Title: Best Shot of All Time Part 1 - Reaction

Welcome back Filmholics, my name is Kyle Carrick, but in this channel if you find anything and everything filmmaking. So today we're going to react to this video called Best Shots of All Time Part 1. So this could be only part one of the reaction that I'm doing, but it is some of the best cinematic shots in history. So let's go check that out. So before I start this reaction to this video, I gotta let you guys know who made the video and that is Cinefix.
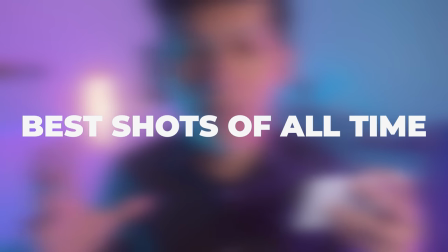They are pretty cool, I love the compilation of shots that they get from cinema and I just, it makes me, Whenever I watched any of their videos a while back, it just made me more inspired to watch films and to make films and just films in general. So let's go ahead and start this out.
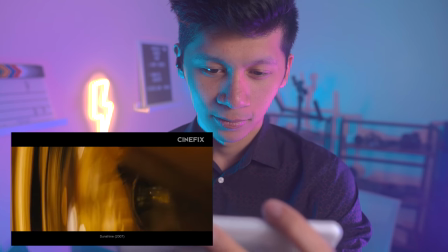We've been tossing around the idea of a best shots list for a while now, but weren't sure we could ever narrow it down to just 10.
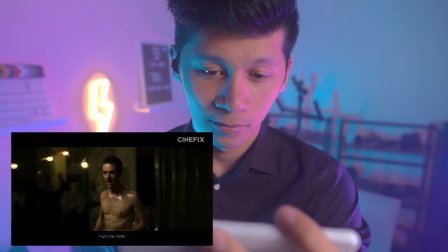So instead, we're doing five and then five more. Five each time.
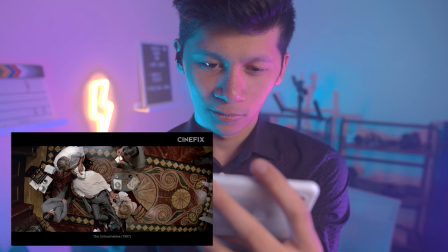We've got a whole series planned looking at our favorite shots based on their angles, subject relationships, movement, purpose, And today, their size.
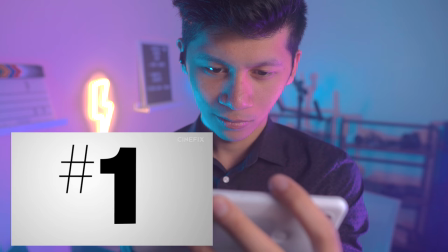These are our five picks for the best shots of all time, part one. First up, we're looking at the close-up, which is a shot you're probably pretty familiar with.
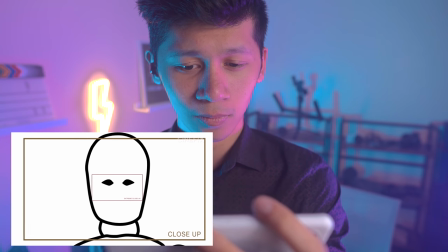But just in case you're not, it's a close shot on someone's face that includes all of their features, but no more than a little bit of their neck and the top of their head,
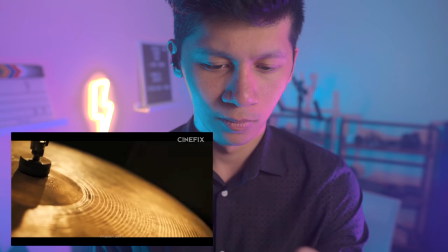if that. And sure, you can shoot a close-up of all kinds of stuff. In that sense, a close-up is just a closer-than-normal look at anything.
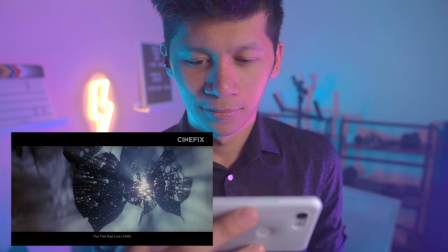And we'll get back to that kind of close-up in a later list. But for this one, we're looking at shots of people.
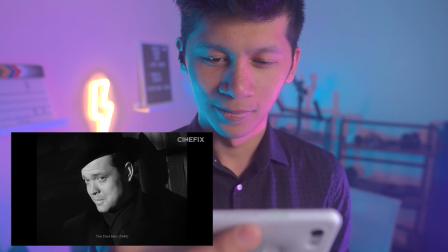And in the people sense, the close-up at its most essential focuses us in on human emotion, expressivity, and it does it in an intimate way.
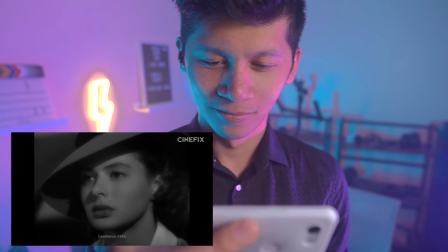It provides us a heightened attention to the details of the character's face, the nuance that comes with it.
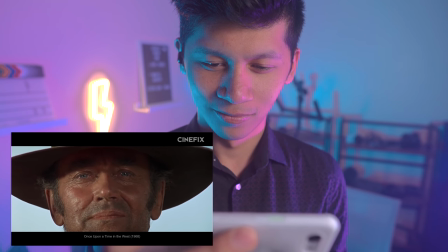Looking at a true close-up on screen is an experience that replicates the nearness that's almost always...
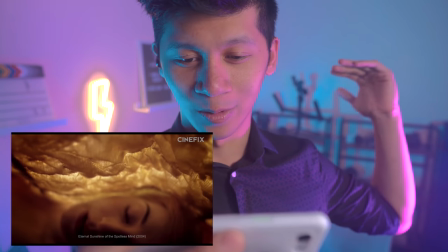It's the Spielberg shot. Well, one-er, where it goes from medium to, or a wide, to a close-up.
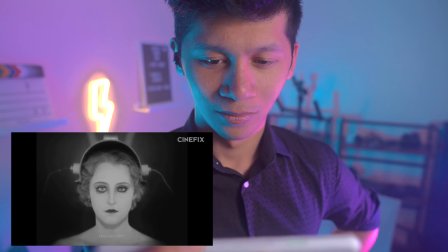And that's about it. Well, a wider close-up can feel like a leaned-in flirtation at a loud bar. a really tight close-up belongs squarely in the realm of serious intimacy familiar
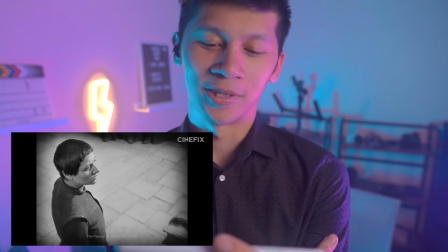unfamiliar but for our first pick there's absolutely nothing as of course classic essential and iconic in its use of the close-up as carl
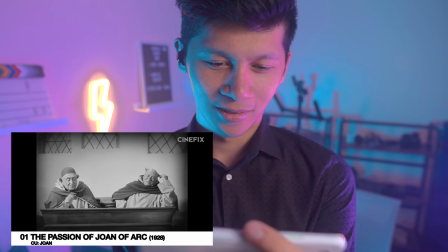theodore dreyer's it's what popularized it in the passion of joan of arc merely 100 years ago this
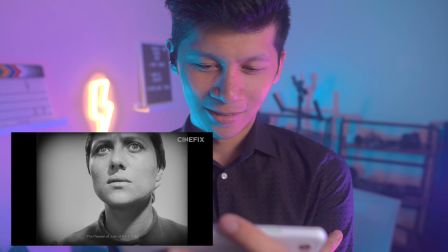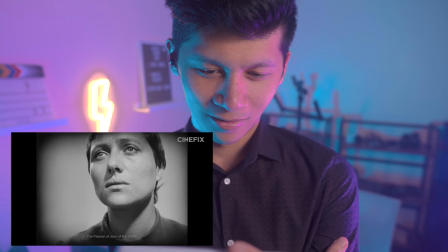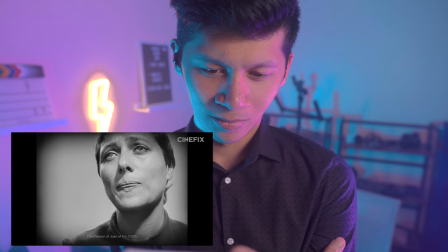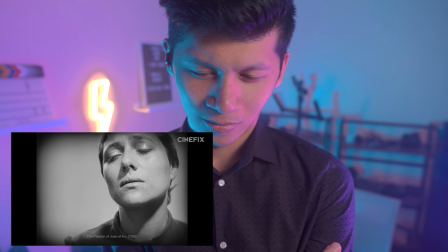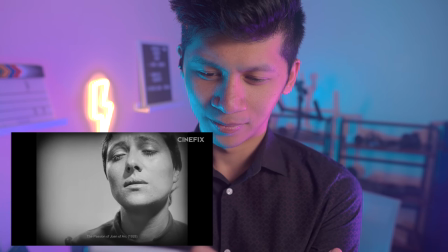one shot quite literally changed the face of filmmaking forever and cemented the close-up as cinema's trump card for feelings.
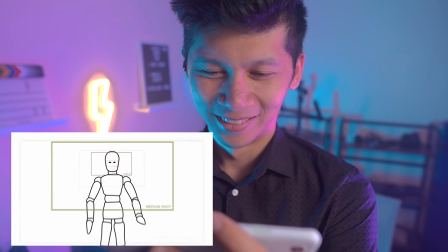That's so cool! Other end of the spectrum, we have the long shot or wide shot. Yes.
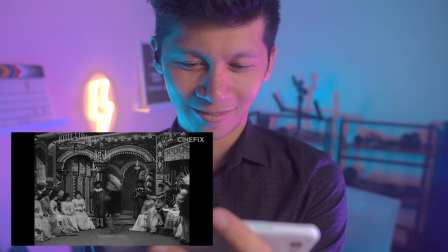This was the original frame, the classic view inherited from the theater that we were talking about.
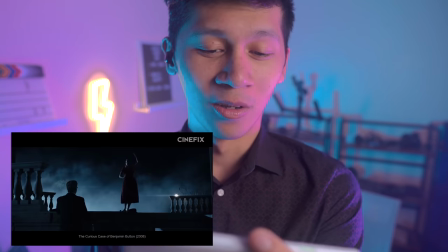Because unlike the close-up of the... In my opinion, the only way to ever film a fight scene is...
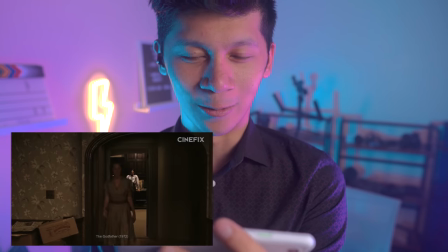Well, there are other ways, but if I were to film a fight scene,
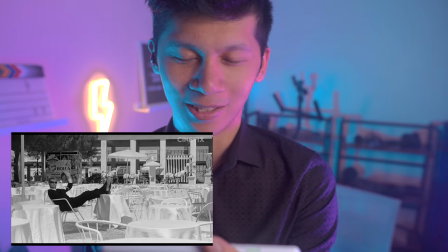it would be wide-angle so you could see all the action with real stunts, just like John Wick or any of the old martial art movies.
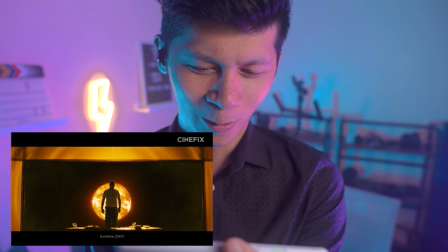Woo!
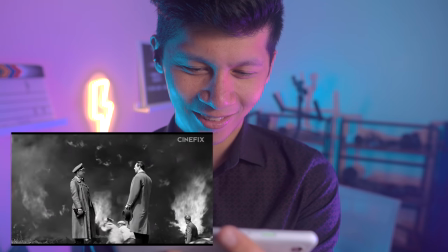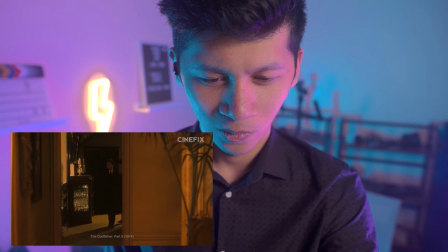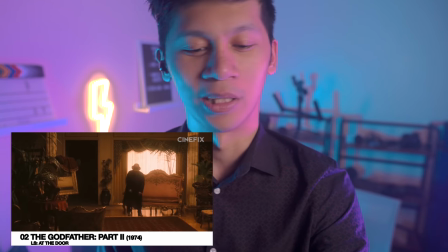Of course The Godfather has to get...
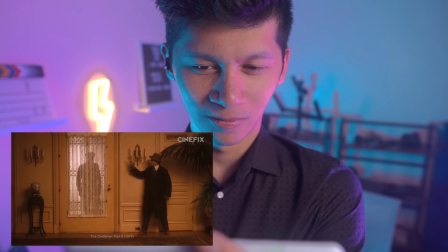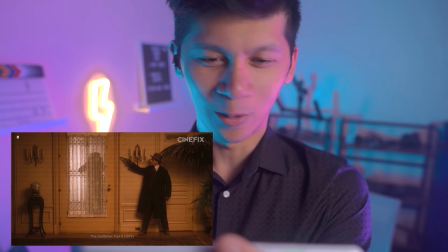so well planned.
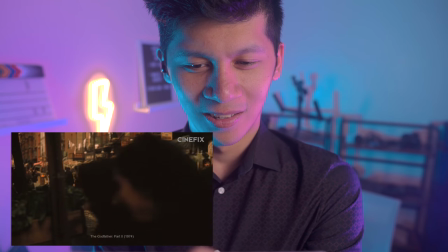from the original godfather loses his job he goes with his neighbor to rob a house which is what lands us here and this standoff gives us one of the most
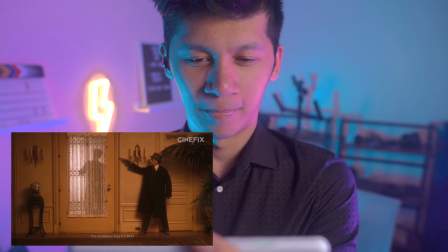dramatically effective long shots we've ever seen this moment is tension in a bottle an entire conflict in a single frame and it's not just that it makes for absolutely poster worthy image it really does so for
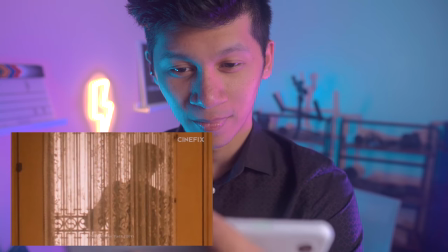this moment in the story imagine separating this into cuts separating clemenza and
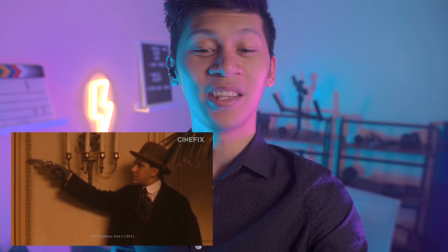like modern day where you would just cut everything and put like 32 cuts into like a few
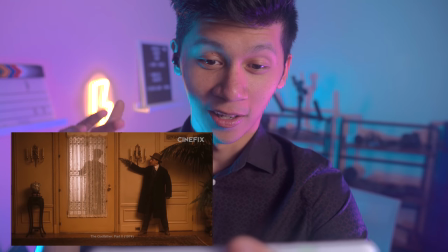seconds fuck that no this is simple it just shows
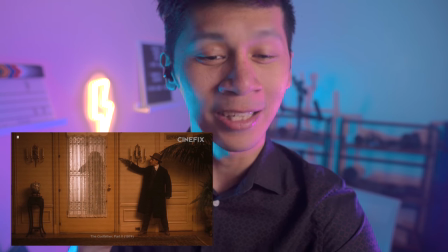composition at its best planning and directing at its best coppola
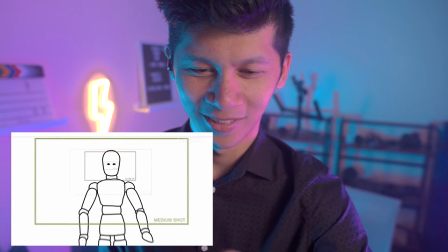the shot
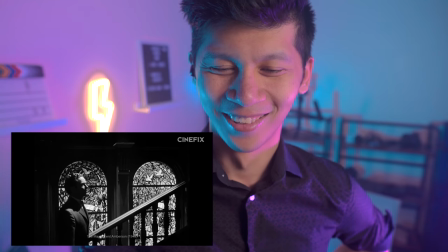i always forget to do the
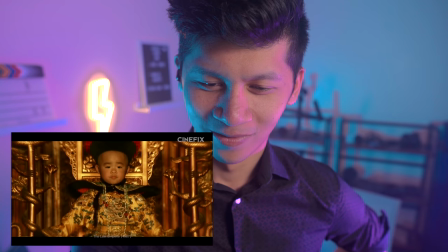last emperor was good A compromise shot.
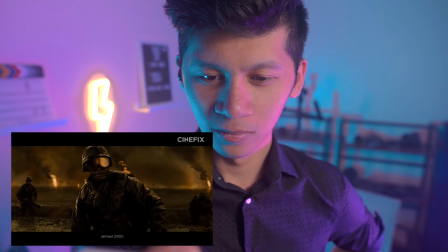And not a compromise in the sense that it's the jack of all trades and master of none. No, it's a compromise in that it provides you with some access to both intimacy and space.
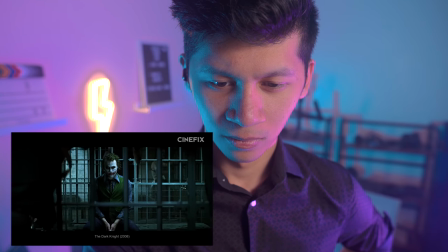This makes it the perfect shot for connecting the two, comparing or contrasting, for tying the emotionality to the physicality.
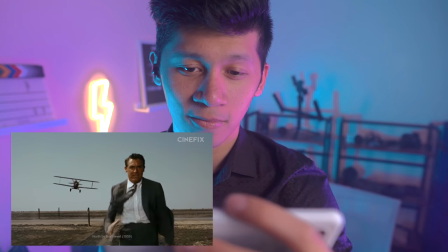At its best, a medium shot can show us how a character feels about their surroundings, either environmental or human.
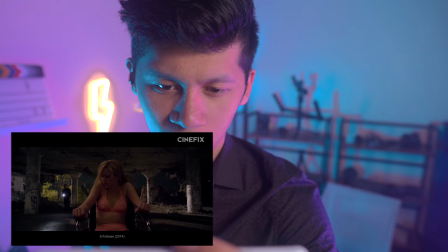It connects their face and thus their emotions to the things around them.
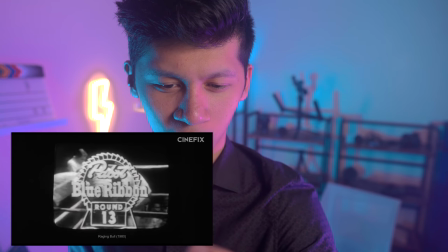Our third pick, we're rather partial to a medium shot in Jake Ramada's final fight with Raging Bull.
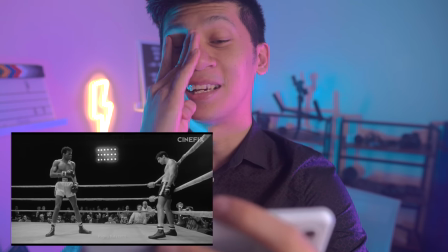Oh, this shot trips me out every time. It's such a simple shot, but it just...
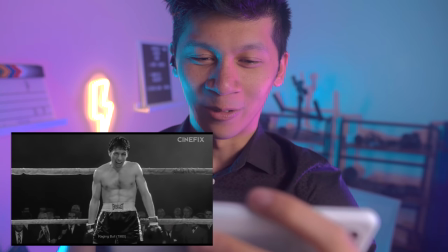Oh, I think about this whenever I go to the gym or whenever I just need to pull my weight and go through something.
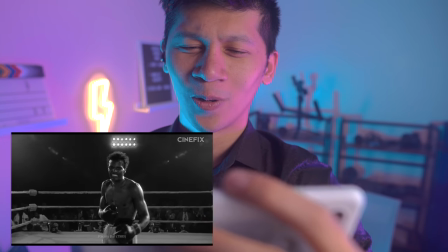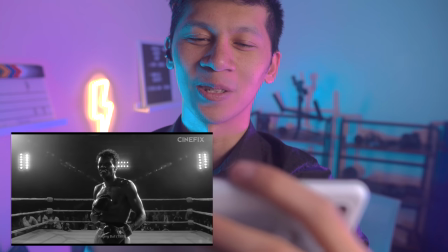Crowd gets quiet. Everything slows down. Everything's about to build.
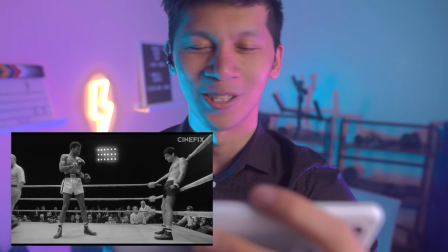Oh, such a good shot.
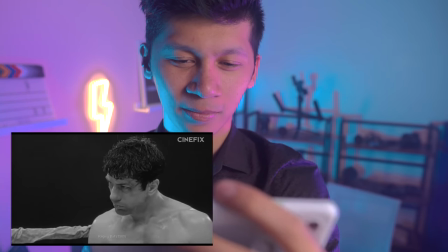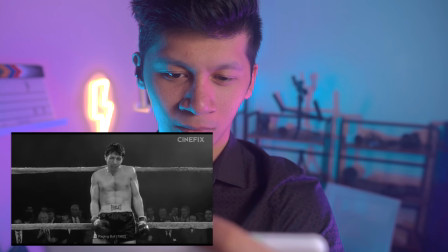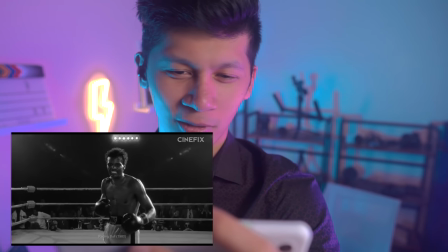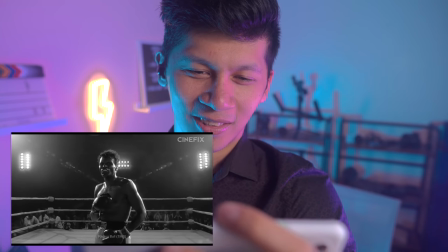Exactly.
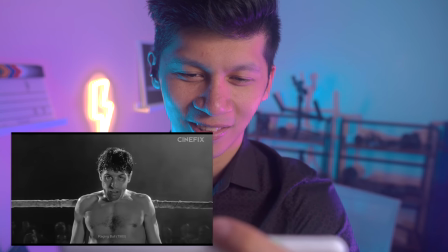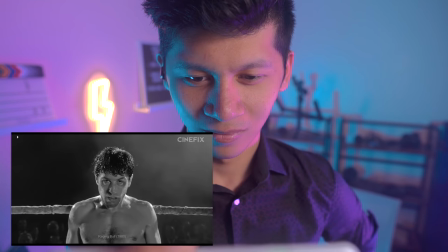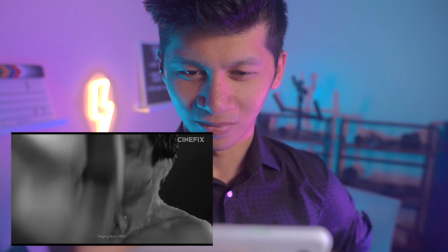and we can see how they feel about it, or in this case, how they- Yeah, it's exactly that.
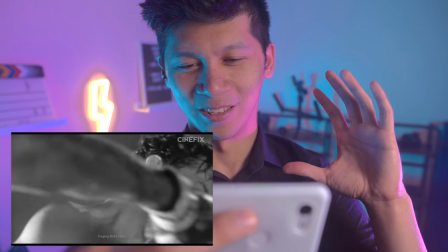You feel De Nero's violence surrounded by an uncaring voice. Immense fear and anticipation about the fight.
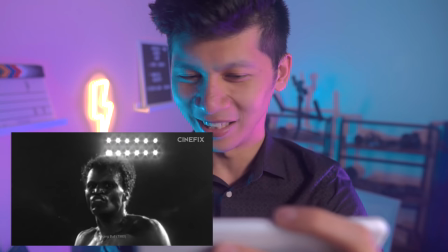This shot would lose its context, its intentional sense of distance from the world outside the ring.
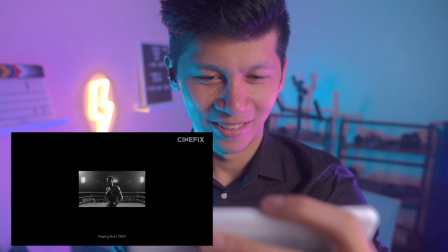And along, we would lose the emotion, the detail of their faces, the powerful and potent,
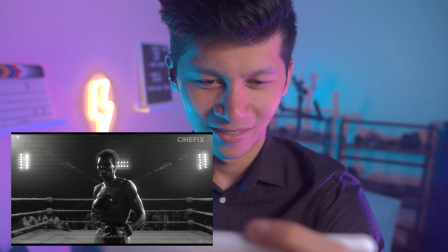twisted humanity, which is why this is a great example of a medium shot at its best.
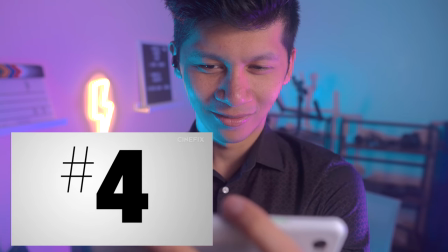For our next actual category, we're looking at the extreme close-ups.
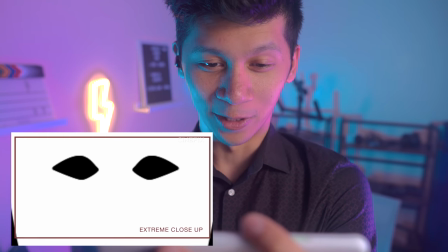These are some of my favorite shots ever because they're so
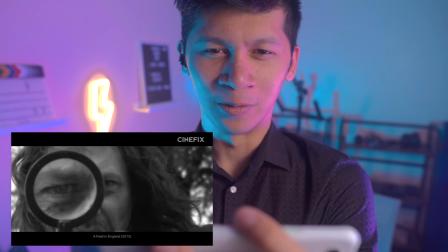different and not inviting the opposite of that.
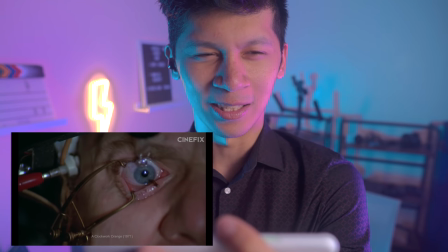It's like so,
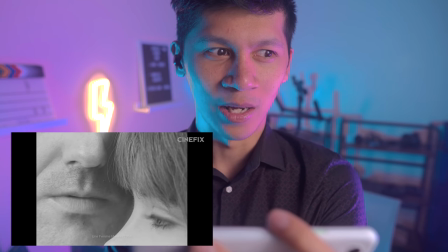you're just like, you're not supposed to ever be that close to a face and it just makes you feel unease and just so many different emotions.
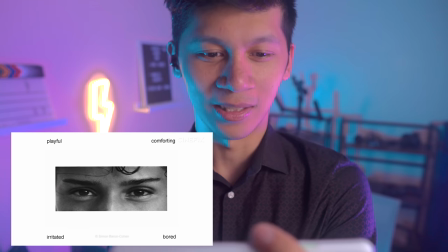Exactly.
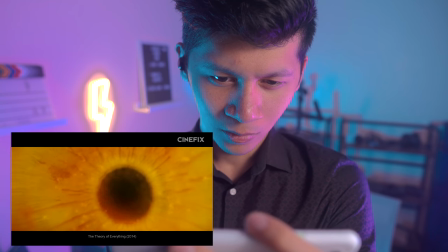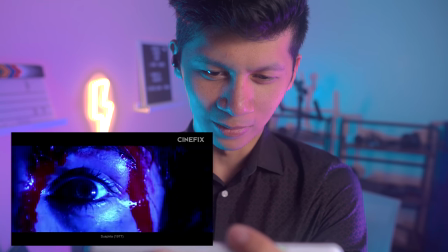Blade Runner would be my favorite.
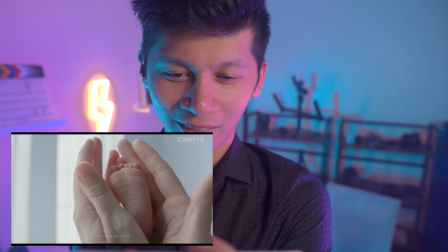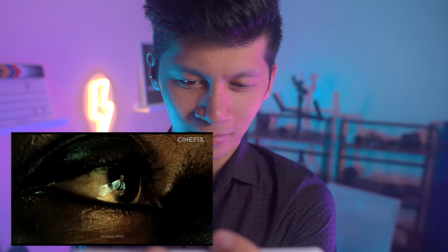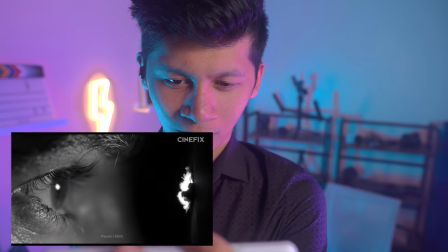Of course.
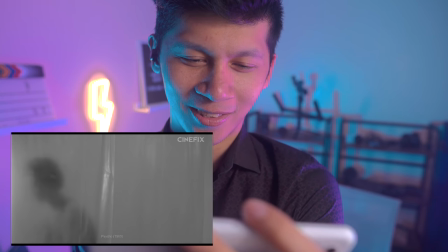Alfred Hitchcock, and that iconic screen.